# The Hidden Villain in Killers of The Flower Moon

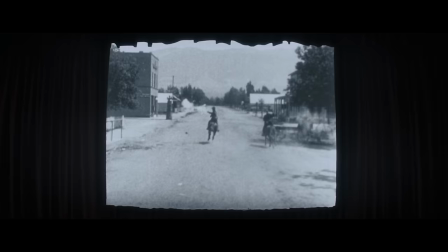But it's not just evil that exists out there somewhere else in history in other people's lives. I think Scorsese ultimately wants to provoke us towards something deeper.
True Crime Stories has been brought to you through the courtesy of J. Edgar Hoover and the Federal Bureau of Investigation.
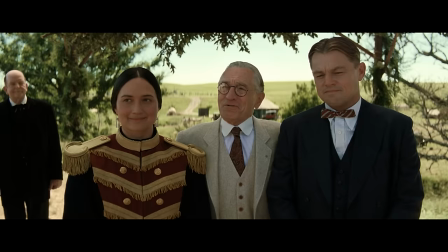The movie's second-to-last scene, I think, is one of its most provocative.
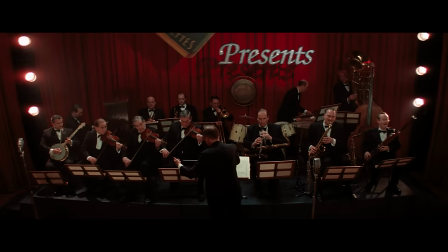The story we've just seen play out gets depicted as a cartoonish stage and radio show.
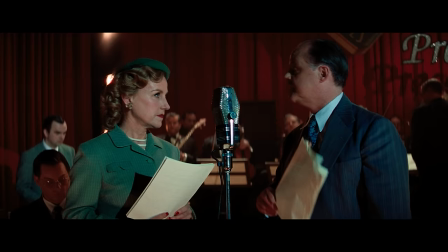It's a little bit of tonal whiplash, but the first thing this does is reveal to us how this story has been treated by the media in the past. Mostly as material for a thrilling true crime story, rather than a moral reckoning with injustice. But then Scorsese himself steps onto the stage, and it gives this scene another layer of context.
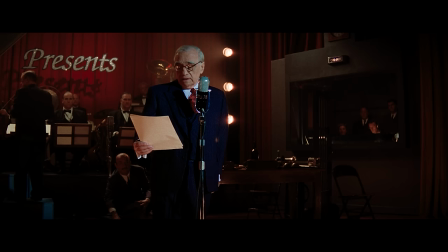To me, it feels as if Scorsese is reckoning with his own role in telling this story,
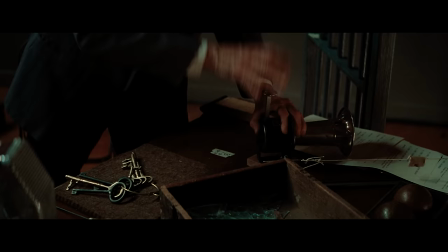and perhaps the way he's told crime stories in the past? Is he also just an outsider turning other people's suffering into a crime thriller?
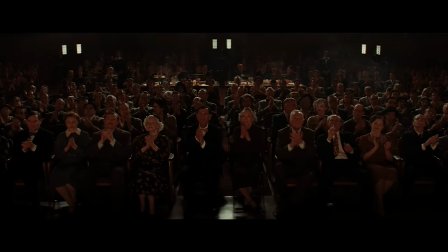Byron got her drunk, and I did the rest.
And are we as the audience just here to be entertained?
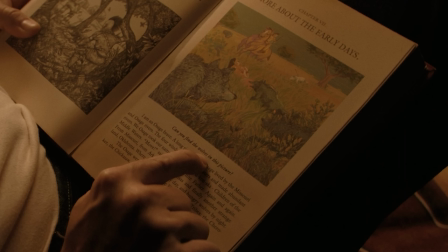Let's return to the image of the wolves. What do we actually see here? In this image, we are not a native looking for the wolves hiding somewhere in the distance.
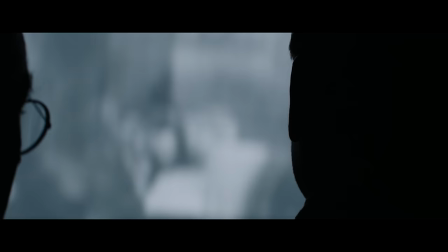The picture is actually from the perspective of the wolves. Is it possible that we, watching the movie, are on the side of the wolves?
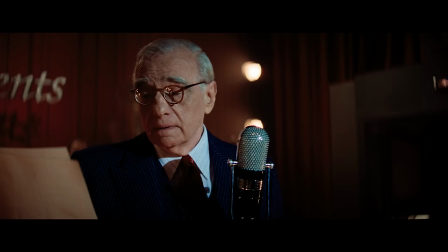He uses this story to examine his own culpability as a storyteller and our complicity as an audience that consumes retellings of the suffering of others in the past, even as we might sit by passively complicit in the suffering of our own time. But I don't think the goal here is to instill an aimless sense of guilt.
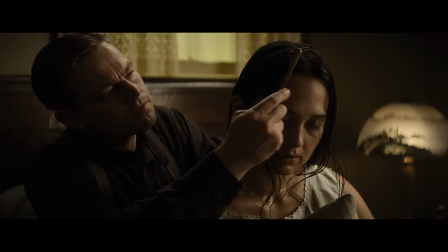Guilt itself really accomplishes nothing. Instead, I think the goal of telling a story like this is twofold.
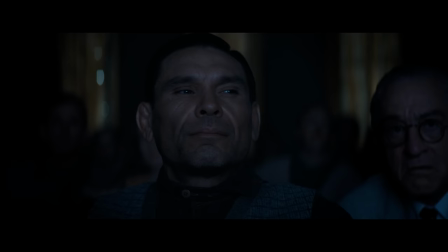First, it should challenge and motivate us to examine the nature of this kind of evil
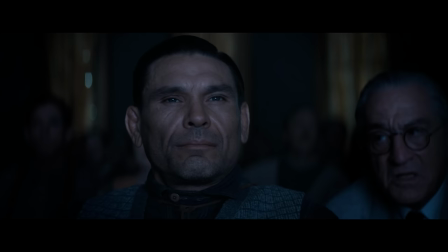so that we can hopefully recognize it and resist it in ourselves and our culture.
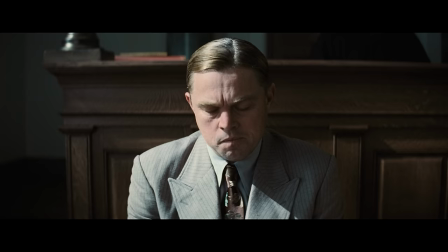Here again, I think Scorsese's Catholic influence comes into play.
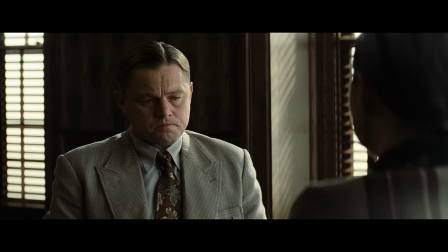With the character of Ernest, it seems as if a kind of redemption for him hangs in the balance.
My soul is clean now, Molly. It's a relief to me to be out from under all this.
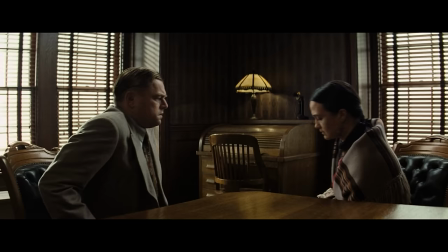This final scene between Ernest and Molly is an interesting one.
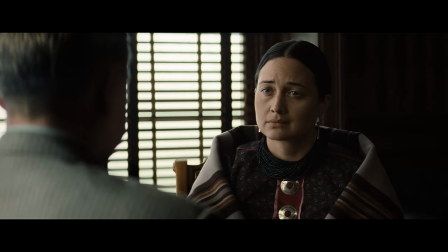Ernest confesses his wrongdoing partially, but Molly seems to sense that there is still something left unconfessed.
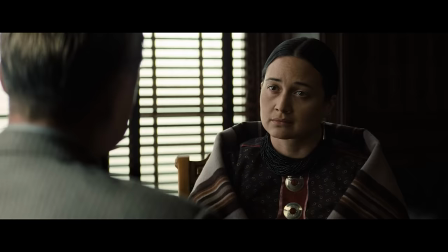What did you give me?
It's his inability to do this that ultimately leads to Molly's rejection of him. This moment is fictionalized.
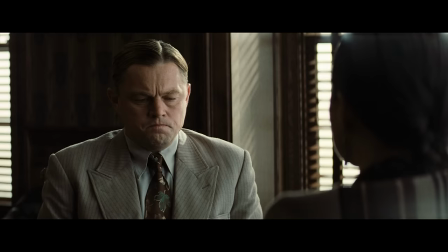We don't really know what went down between these two, and so this is a kind of thematic conjecture on Scorsese's part. The way I read this scene,
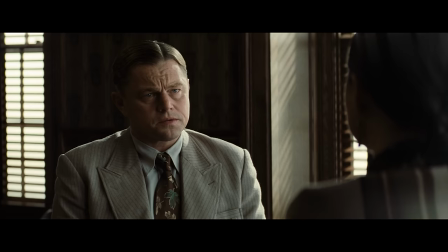I don't think Scorsese is suggesting that confession alone makes up for wrongs as great as the ones we see Ernest do in Killers of the Flower Moon, but I think there is a suggestion here towards a path away from being the kind of person Ernest is. And that path, in Scorsese's view, seems to include self-examination and confession. How do you make the change? Well, isn't it in behavior? How do you do that? It's very hard. But that's where it begins. And that's where we get to the truth of it. And compassion and love. And without that, there won't be any species. We shouldn't use the fear of possibly being found guilty to avoid necessary self-examination.
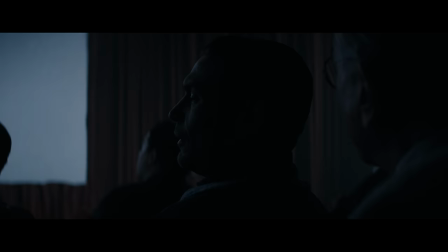Instead, we should see our own reflection here in the audience and see that as an opportunity to examine our own relationship to this story and how we respond to it.
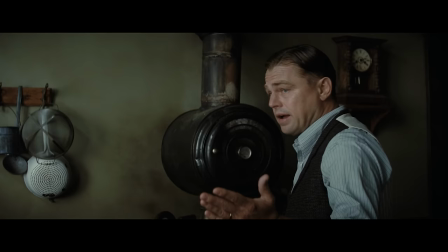Because if we can, it's the ability to truthfully and honestly examine ourselves that might set us apart from being a person like the character of Ernest.